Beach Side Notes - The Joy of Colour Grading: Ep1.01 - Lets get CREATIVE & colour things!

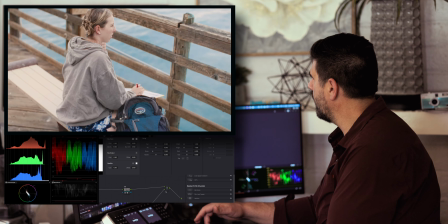We just bring up our lift, see how we're doing. We're capped at the end. We have that contrast curve.
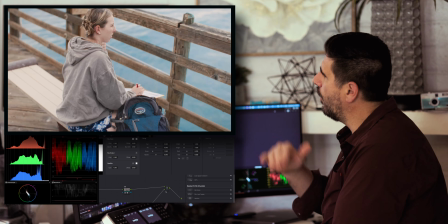It's kind of capping where in trimming off where our highlights are kind of low and off.
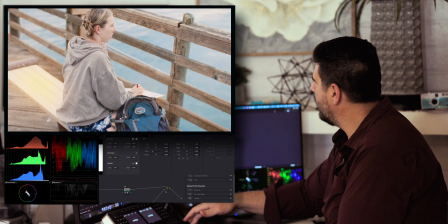So if we were even to crank it, it just starts to hit that ceiling where we're having a harder time.
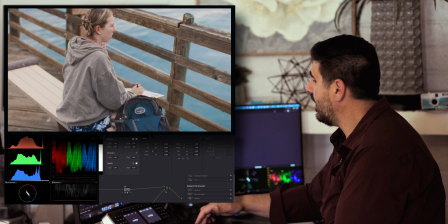You can see that glow coming in from glow. Maybe we don't like that. Maybe we do. You don't have to make a decision yet.
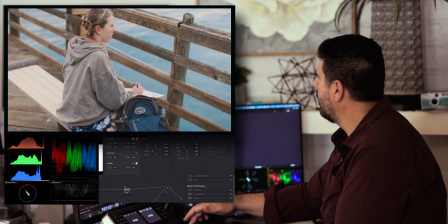I'm going to see where we're going. So we just got a little bit more white.
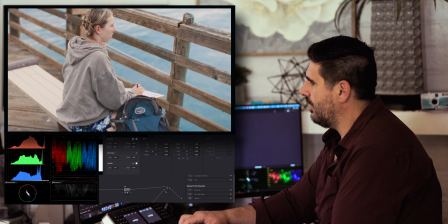Didn't bring it up too much. One thing, we can touch up the floor just a little bit. Just bring up the floor, but we can just crank down on the gain.
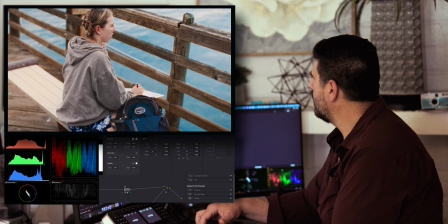And right there, we're just bringing in so much, a little bit more character, a little bit more nuance.
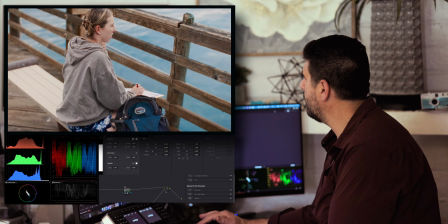Let's see the before, after, just small touches. It doesn't take much. Color balance, how were we doing there?
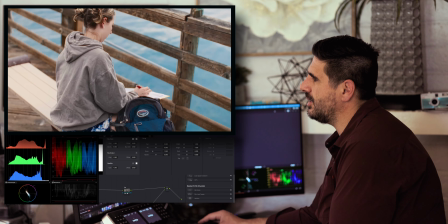So one of the things, like, it's big. We have to pay attention to the fact that her skin is a big factor, and the blue water.
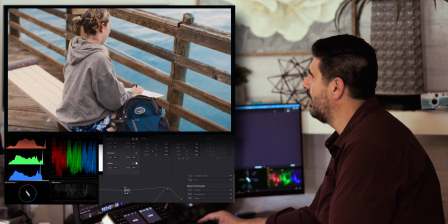Those are the two big things that everyone's going to be looking at. And so when we go over to the end of our node tree, we have this guy in skin tone.
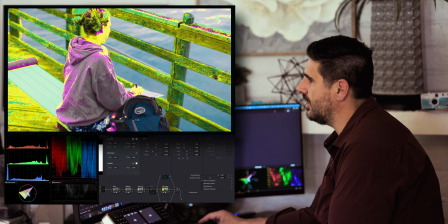So we can kind of just get a good shot of her face. And so when we come over here to color balance, we can just be mindful of how we work that.
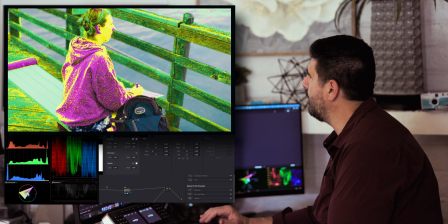We don't want her to get, we don't want to be just jank it and be like,
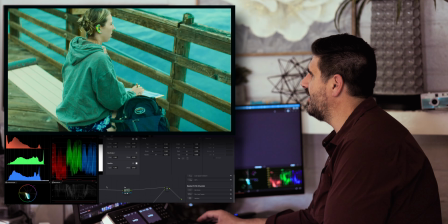well, that obviously isn't going to be the color that we want her to be, right? No. We want to be gentle. Like, look at this. We just messed up everything. The only thing that is skin tone now is her earlobe.
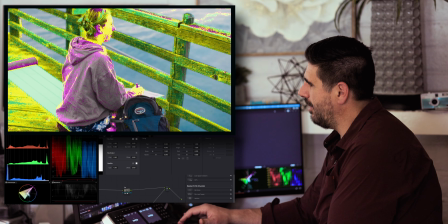So we're just going to reset that now. We're just going to switch to offset.
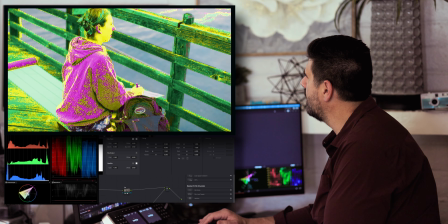We're just going to move that around nice and gentle. What we're just trying to do is be very simple. We know the pier has a bit of a skin tony hue to it. We kind of want to just keep adding to that color separation a little bit.
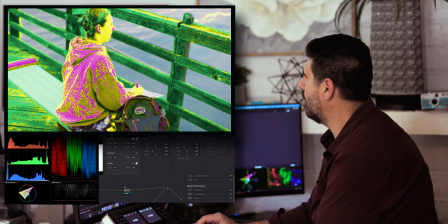Can we just fiddle around? We're just doing kind of a global adjustment here. We can do more later, but we're wanting to keep her skin dead center. We don't want her to be ugly. Oh, well, we do want her jacket.
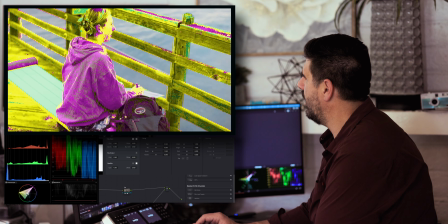We can kind of push the shadows a little bit away. We're just pushing up. Too much, not too much. Just gentle. So we're just affecting lift and gamma.
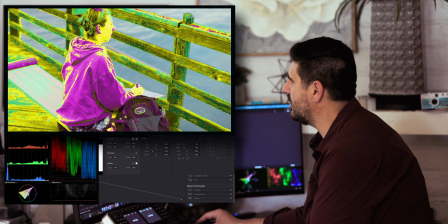And if we hop back over and see how that's looking and turn off this checker.
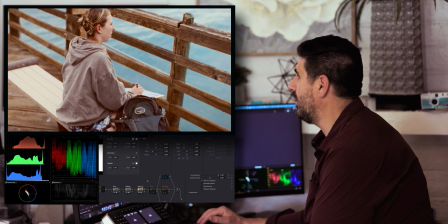Oh, we've kind of fogged it up a bit, didn't we now? Oh, wow. That is one of the things with doing this is we did bring a lot of warmth into the shadows.
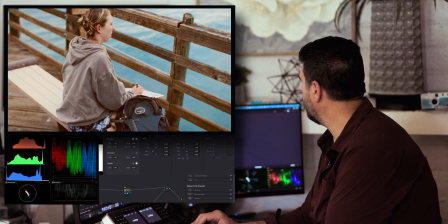So we're just going to bring that back down, maybe. Just kind of watching our scopes. Yeah. Bringing in those blues again. Kind of bringing that separation. We're watching that vector scope.
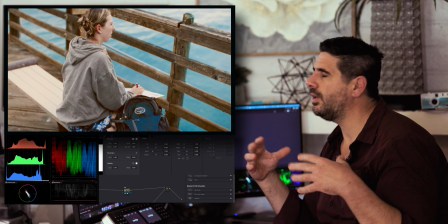We want to make sure we know that our skin and the wood are kind of in that nice skin tone range.
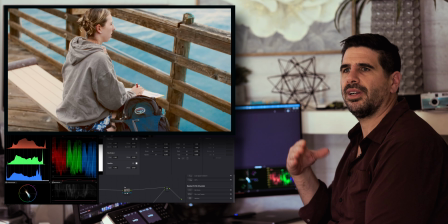And we want to make sure that there's about an equal amount of color on the opposite end of the vector scope.
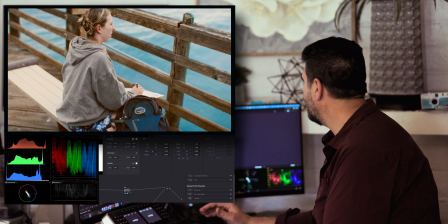Kind of keep a little separation going.
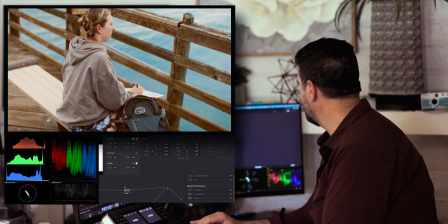Because you can see if we push the shadows, when we start pushing the shadows up and away, everything gets warm.
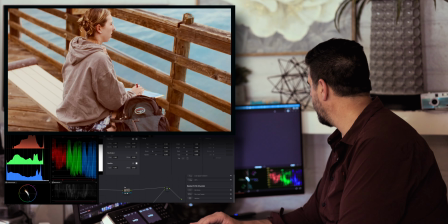It almost looks very vintagey, like it came straight out of a van down by the river. This is the ocean. Yeah. Kind of keep it nice. Not pushing it too hard. We know if we push it, we'll start pulling the blues all over the place.
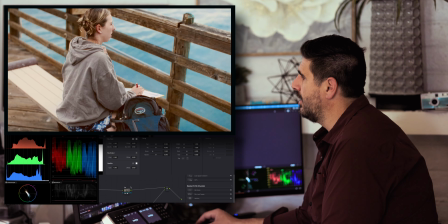We want to keep it close to the center. It's not too bad. Oh, is there anything we want to boost?
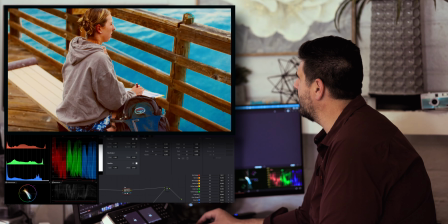If we crank the saturation, you can see we're kind of just, we can pull it all out.
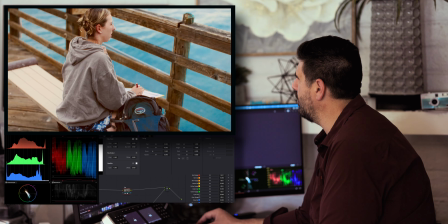Nice. Does she need a little bit more saturation in her skin? Her skin a little, that's always the thing that freaks me out about skin. Is it sometimes can just look too saturated.
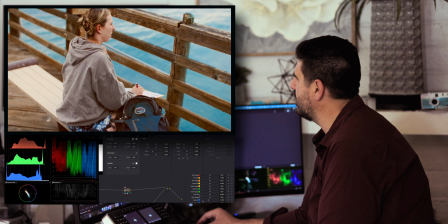See, if we push the blue saturation, you can see it kind of hurts down in the pants, and there we're having some issues,
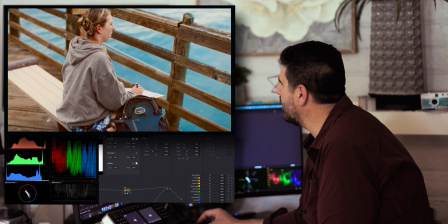some breakdown, degradation, especially if we do anything. I don't want that. I want it to be smooth. I want the transition to be soft. So let's just. You can see that nice halation ring around the edge when you zoom in tight.
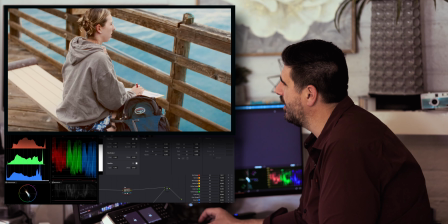That white to black, that little bit of a warm glow is all that we have.
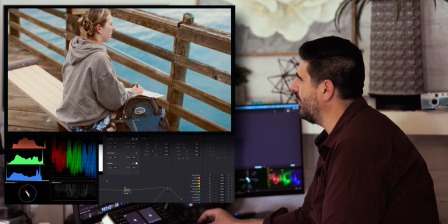So yeah, we have a little dark over here. We can do a little bit with windows. We can vignette this a little bit.
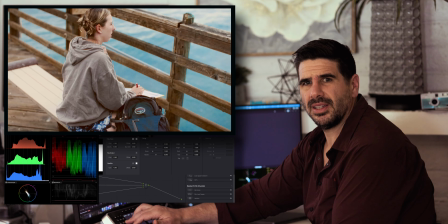How about we add a little vignette? Want to add a little vignette? Kind of push down.
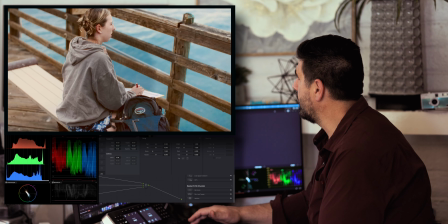Let's just see. We have a circle here. Just bring it down. And maybe we'll just flip it.
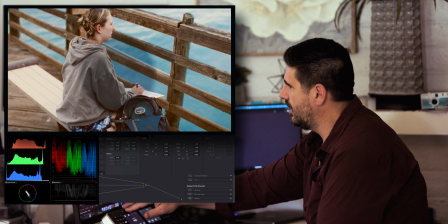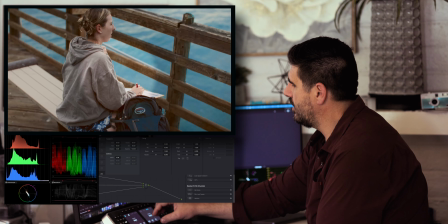There we go. And now allow us to now change the aspect. Just
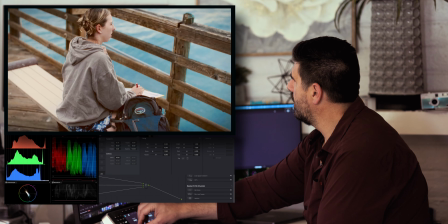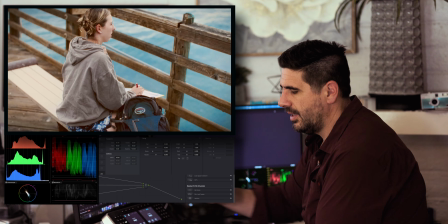gotta shut down those corners a little bit. Make it a little bit neater, you can see.
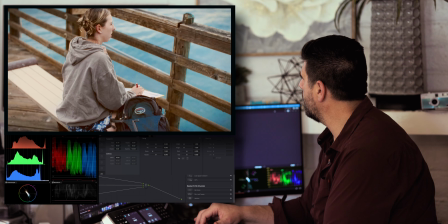Just put that in the shadow. Can you hear the ocean waves yet? I'm really feeling the ocean waves. Just slowly washing over you.
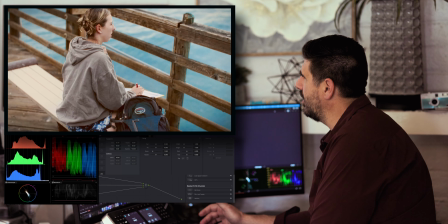It's almost imperceptible. Who knows why?
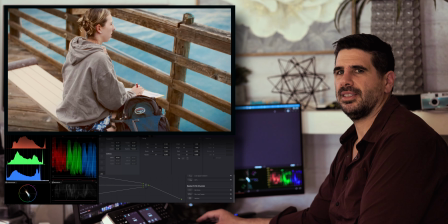There could be a cloud out there. There could be all kinds of things. But if there it is, making that darker.
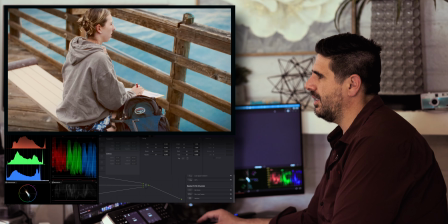You don't need to worry about that. You need to think about that. You're just naturally not. You're not. You're focused on her. You're focused on her. This bench though, bench is a little hot.
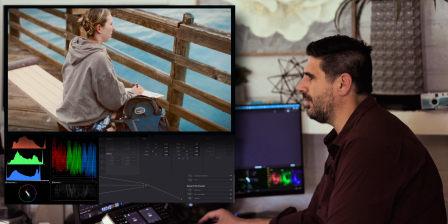Not in the good way. So, I mean, we do move around a little bit. Let's just, bring up a window.
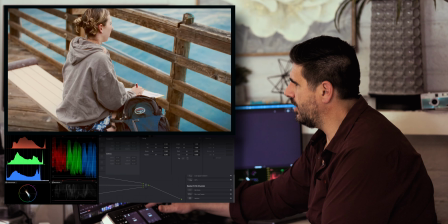Just a window on. We're going to just bring that over. We're going to change the aspect. Just want it to be a nice little circle. Shrink it down. About the same shape. A true rectangle. Want some edges to it. We're going to rotate that in place.
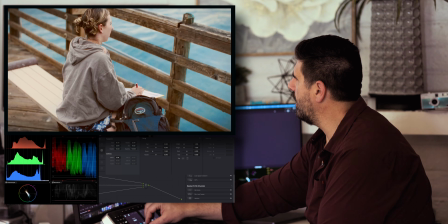Just kind of put that there. Yeah. It's a little under.
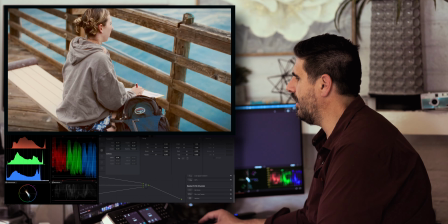And so we're not even going to do anything. We're going to just hop over. We're going to track that. Back and forth.
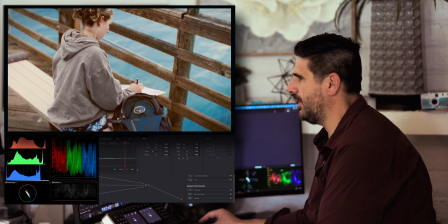Back and forth. Yeah, that kind of stays right with it. We're not going to get nothing crazy with it, but it's nice little track. So as it moves around, it stays right with it, which means we can kind of just right there.
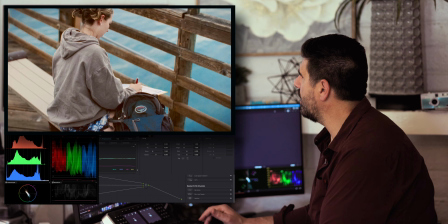We're going to just take it down, kind of take it down a notch. It's the hottest thing in the image is that bench. We don't want that. We want the focus to be on her and what she's doing. What is she thinking about?
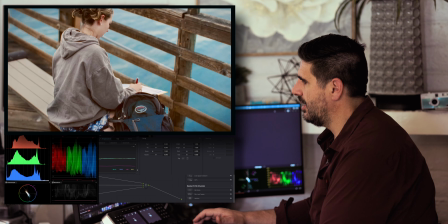We don't want to fucking tint. I'm just going to bring down the gain. God, just bring down. Not too much, not too little. I'm just going to make a slight tweak.
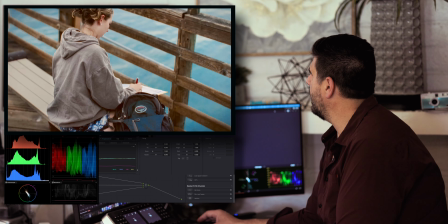How's that looking? Now this is kind of tied to the edges are a little bit less.
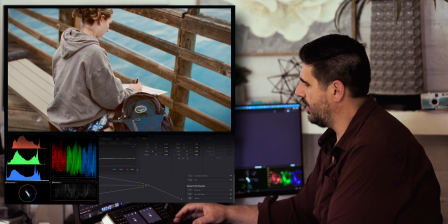So yeah, to fit. We can see how that is affecting.
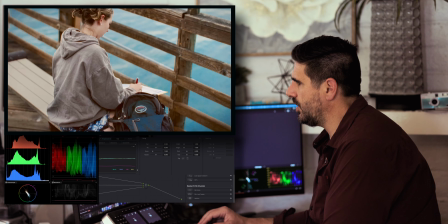Just kind of push the color a little bit. Yeah, I'm just going to want it to be neutral.
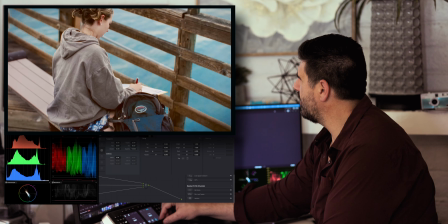And then we're just going to change this and make it soft. It's a little, I don't want people to see it.
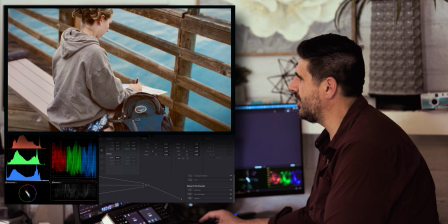I don't want people to see what we're doing.